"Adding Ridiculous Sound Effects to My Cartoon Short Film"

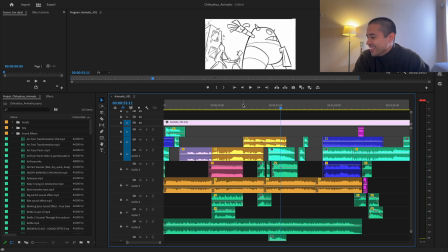And then we have
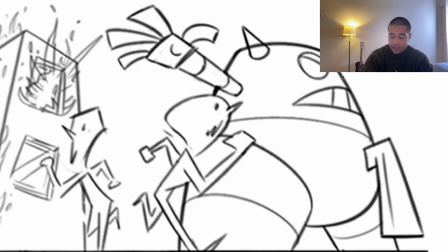Now, another thing. Look at the animatic and and hear the sounds that I included here.
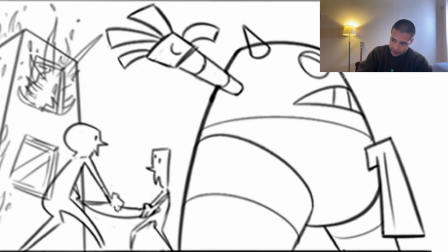So the audio here allows me to take a better decision in terms of animation, because here I made the animatic of all the dudes like going like a complete run cycle, but then I found a sound effect that it was like whoosh,
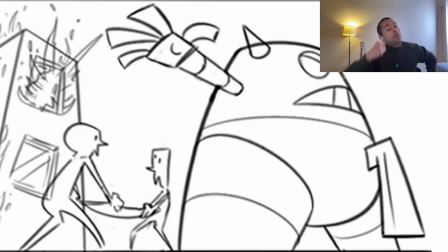whoosh. So now instead of animating a complete run cycle, I'll make them disappear like boom, boom, the other one. Look, hear the sound effect.
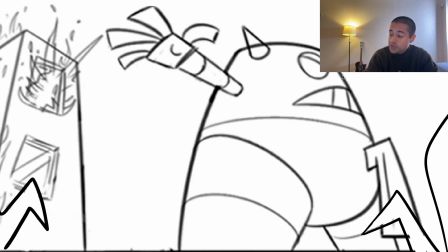So those are the things that I could
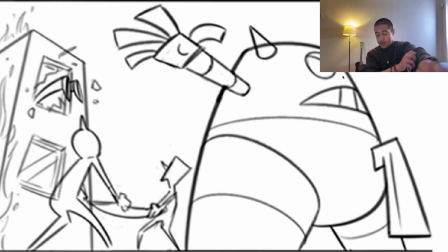improve or like change in this stage of sound effects that builds on top of the overall project.
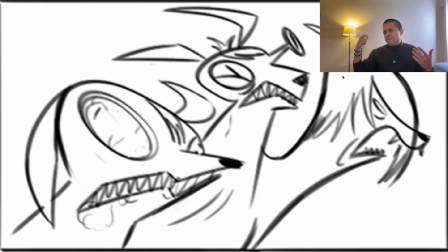And then just by doing that, now I'm like amazing. This is an amazing opportunity to save time for this.
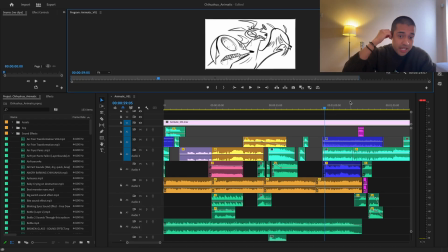Save time during the animation process.
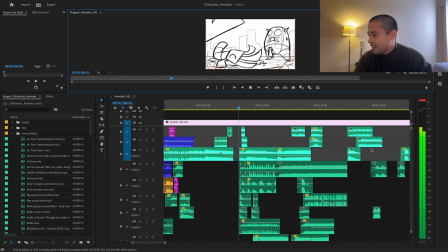I'm missing a sound effect here.
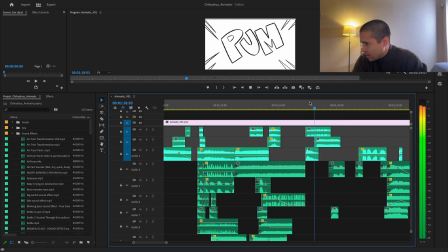Look here. I'm missing sound effect here.
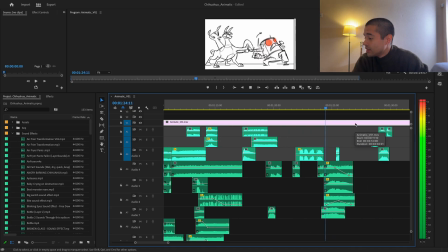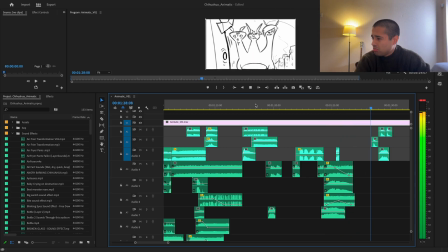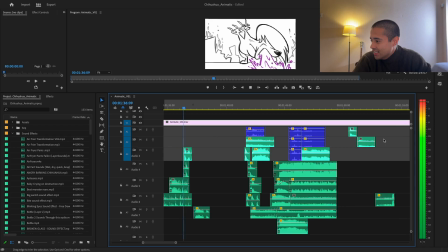thing. I found like a sound effect, and I'm like, oh, I would like to add that animation here.
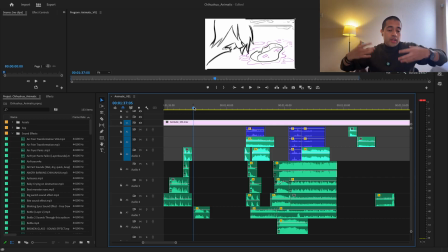So I'm going to revisit the animatic and add that because actually, when you end up vomiting, puking, it's normal that people is like
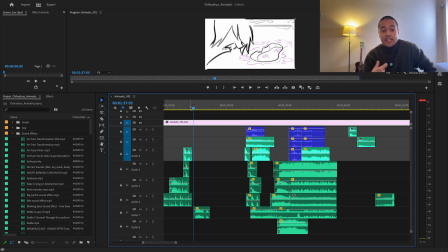after vomiting. So I'm like, those things are very specific, and if I can come up with super funny drawings, level up, level up, level up. So interesting detail here.
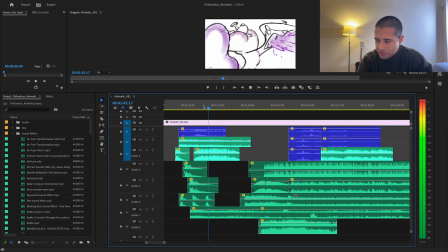I found like vomiting sound effects that are too long, so I look on YouTube. Diarrhea sound effect. Genius, genius, guys, genius. You have a genius. And if you listen carefully, let me mute everything, only the diarrhea.
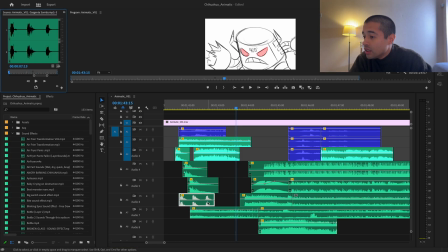I don't know which is the vomiting. Garganta, sonido. Diarrhea sound effect. This is the diarrhea sound effect.
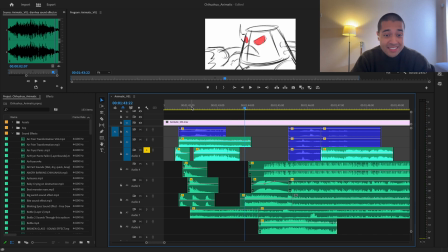And just let's listen to that one more time. And this is what I called building the audio, the audios per layers, like layering the audios. I don't know if that's a real thing, or if any sound designer will be like, Henry, you're talking fucking shit that doesn't exist.
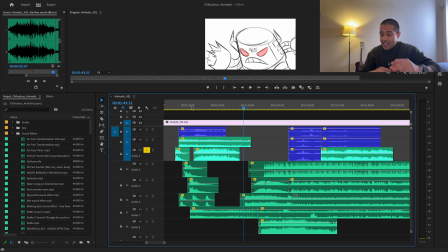I feel like when I treat audio, it's like I put different layers of audio to build to make like a fucking package of disgusting shit. So I have the diarrhea audio, I have the vomiting audio, I have some bubble audios,
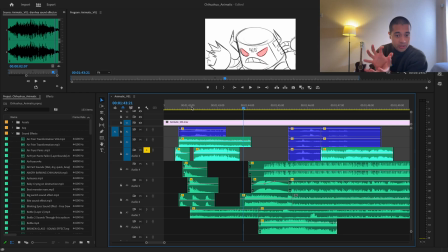I think, and I have some water effects audio, and I build all of those one on top of the other, pack, pack, pack, pack, pack.